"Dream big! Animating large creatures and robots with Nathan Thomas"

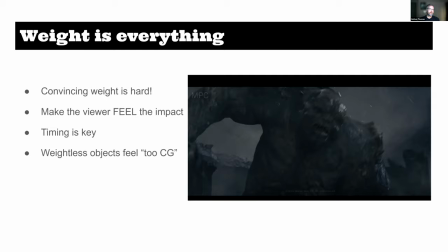(36:42)
but some principles that I like to focus on
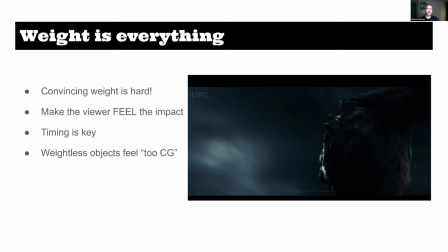(36:47)
is I want the viewers to really feel the impact and this sounds kind of silly but a lot of
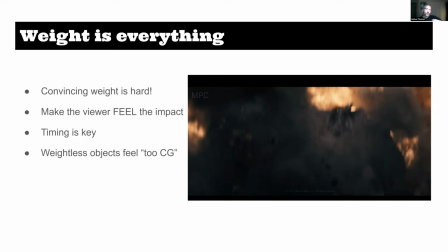(36:52)
animators like make sound effects like this guy's jumping whoa
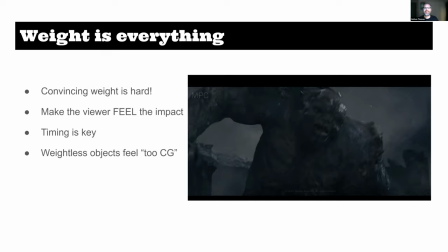(36:57)
like you kind of have to time it out with your sound effects like that as
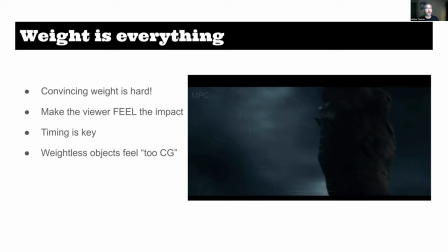(37:03)
you're animating and as goofy as that might sound it does inform i feel like the
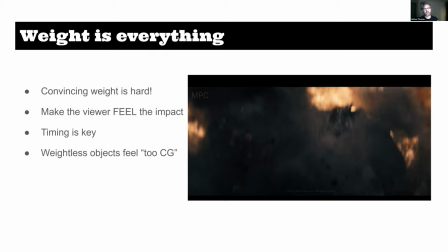(37:08)
timing and the anticipated reaction that the audience is kind of expecting
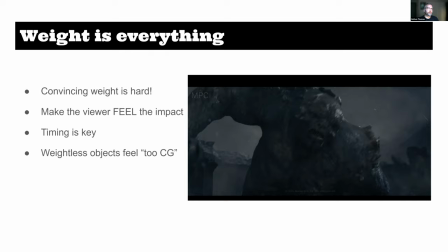(37:13)
um so timing is really key here and and playing with
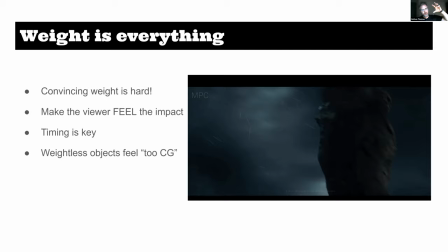(37:19)
this uh how much hang time and how that how quick the settle is on stuff
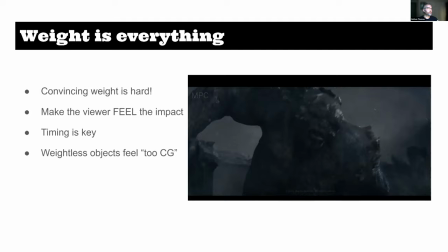(37:24)
when it hits the ground all those types of things really you could spend a lot of time and really study reference of of you know buildings
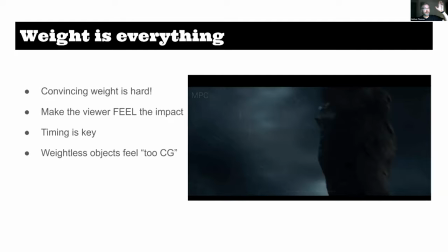(37:33)
falling over or when they when they destroy buildings for demolition uh and
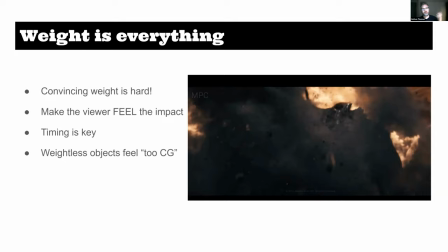(37:38)
or if uh you know something heavy falling off a building or something you know
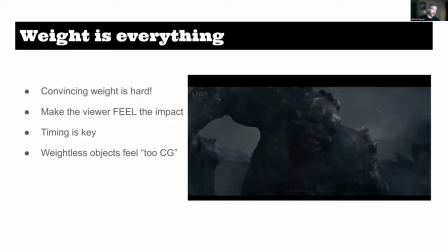(37:42)
rocks whatever it is just study how much things rotate and land and how much they move when they hit the ground uh weight is everything
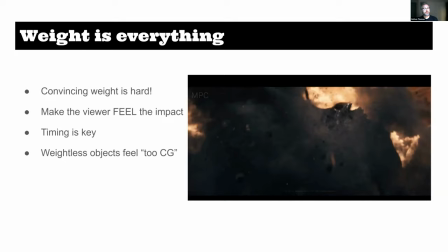(37:52)
um as i said before you know a lot of times when
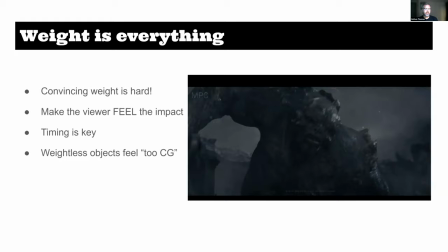(37:56)
people see a CG creature and they say oh this looks really too CG I feel like it's two things it's one either the weight is too light on the character or the camera is sometimes
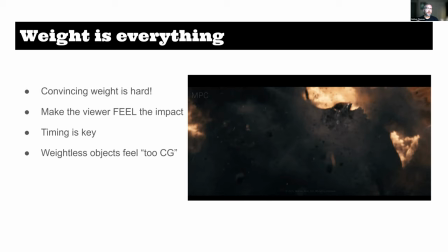(38:09)
doing things that a real camera can't do so if you can restrain those two things it becomes much more believable
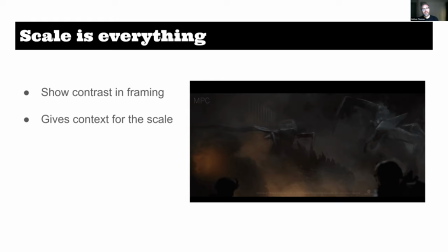(38:17)
that sounds really cool because you don't want to to look like cartoony you want to make them feel like like people are part of that experience like this is
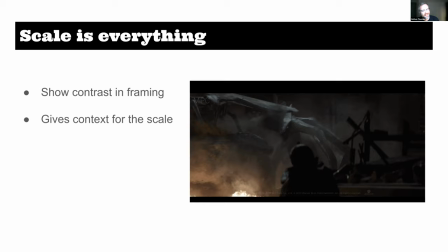(38:25)
real right yeah and it just makes the film much more grounded in reality it makes these characters that are giant scarier you know all
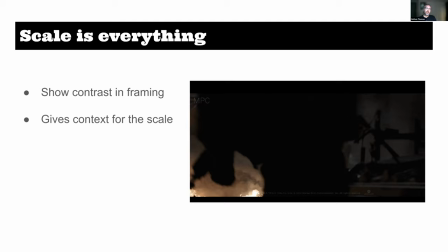(38:33)
that kind of stuff um i love this shot this is a shot i did on uh godzilla and uh there's stuff i want to fix in this
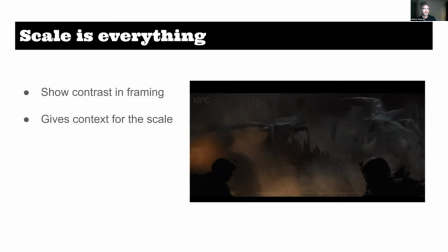(38:42)
now because this is like almost 10 years old um but i love how this director frames his shots if you go back and watch this movie and even his other one Rogue One the Star Wars film he often films large objects with a scale in the frame
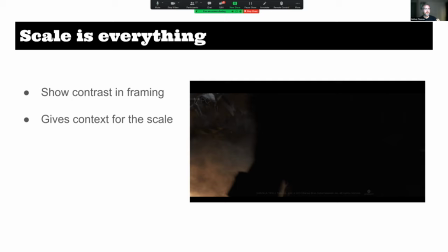(39:01)
so like you know he's got a little bit of cars in the bottom and like people running through a frame
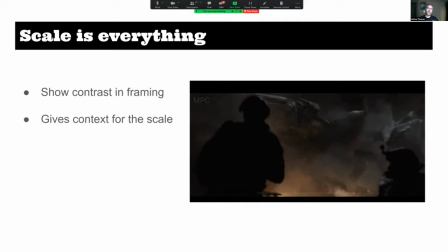(39:06)
it gives you context to how big these creatures or spaceships or whatever it is in your shot it gives you context to how big they actually are.
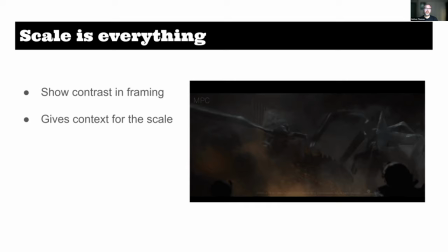(39:15)
So having a little bit of that scale in your frame really helps sell the timing and weight as well.
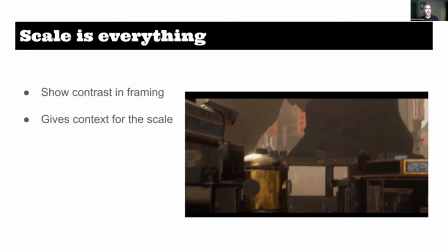(39:25)
And I kind of emulated those principles in my short film here of the robot versus the dinosaur,
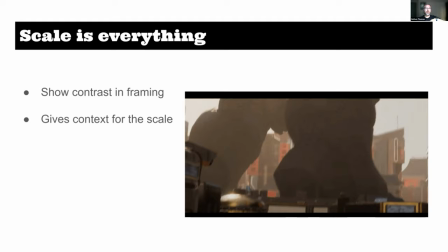(39:34)
the dinosaur. So I had the camera on the ground panning up and I think the birds, those like seagulls flying really help sell the scale as well.
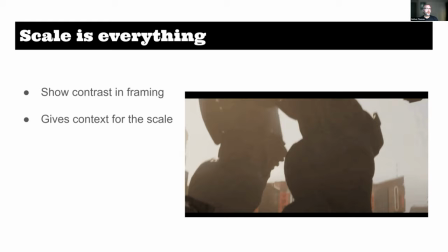(39:44)
It's just fun, I think, to to display that contrast.
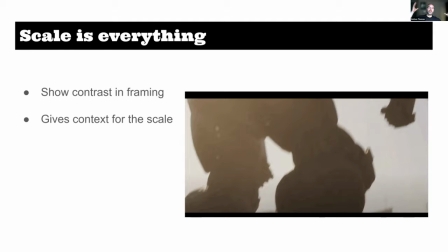(39:49)
And so wherever you are in your work,
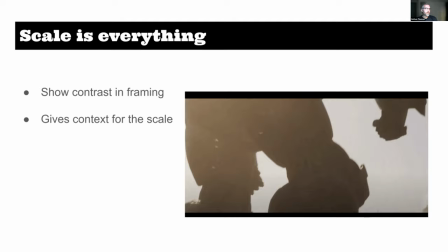(39:53)
even if you're animating something really tiny, have something really big just to have that contrast and scale in your frame.
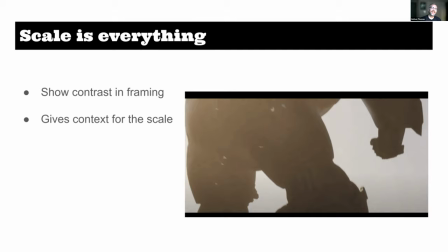(40:02)
What do you find more difficult, like the tiny animation part, like when you're animating like small creatures or larger creatures for the amount of details
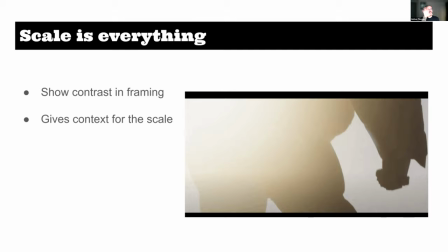(40:12)
uh you know the larger stuff always has more things because you can just get lost in the details right so it's i don't know i haven't done too
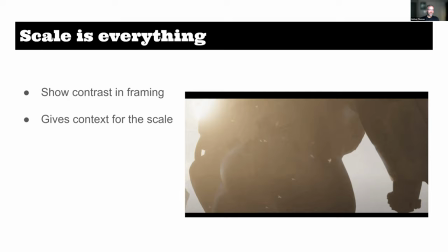(40:20)
much small stuff like i wanted to work on ants man to get those tiny little ants and stuff running around but didn't didn't pan out so yeah it's it's uh it's always a challenge every shot everything is difficult there's nothing easy
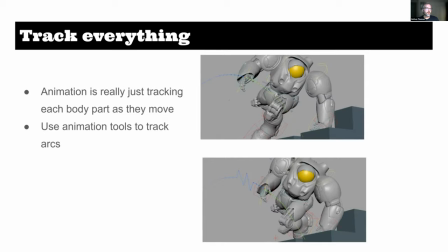(40:37)
So I was talking about before, like plugins that I use for my software, you know, AnimBot is a huge tool to track the arcs.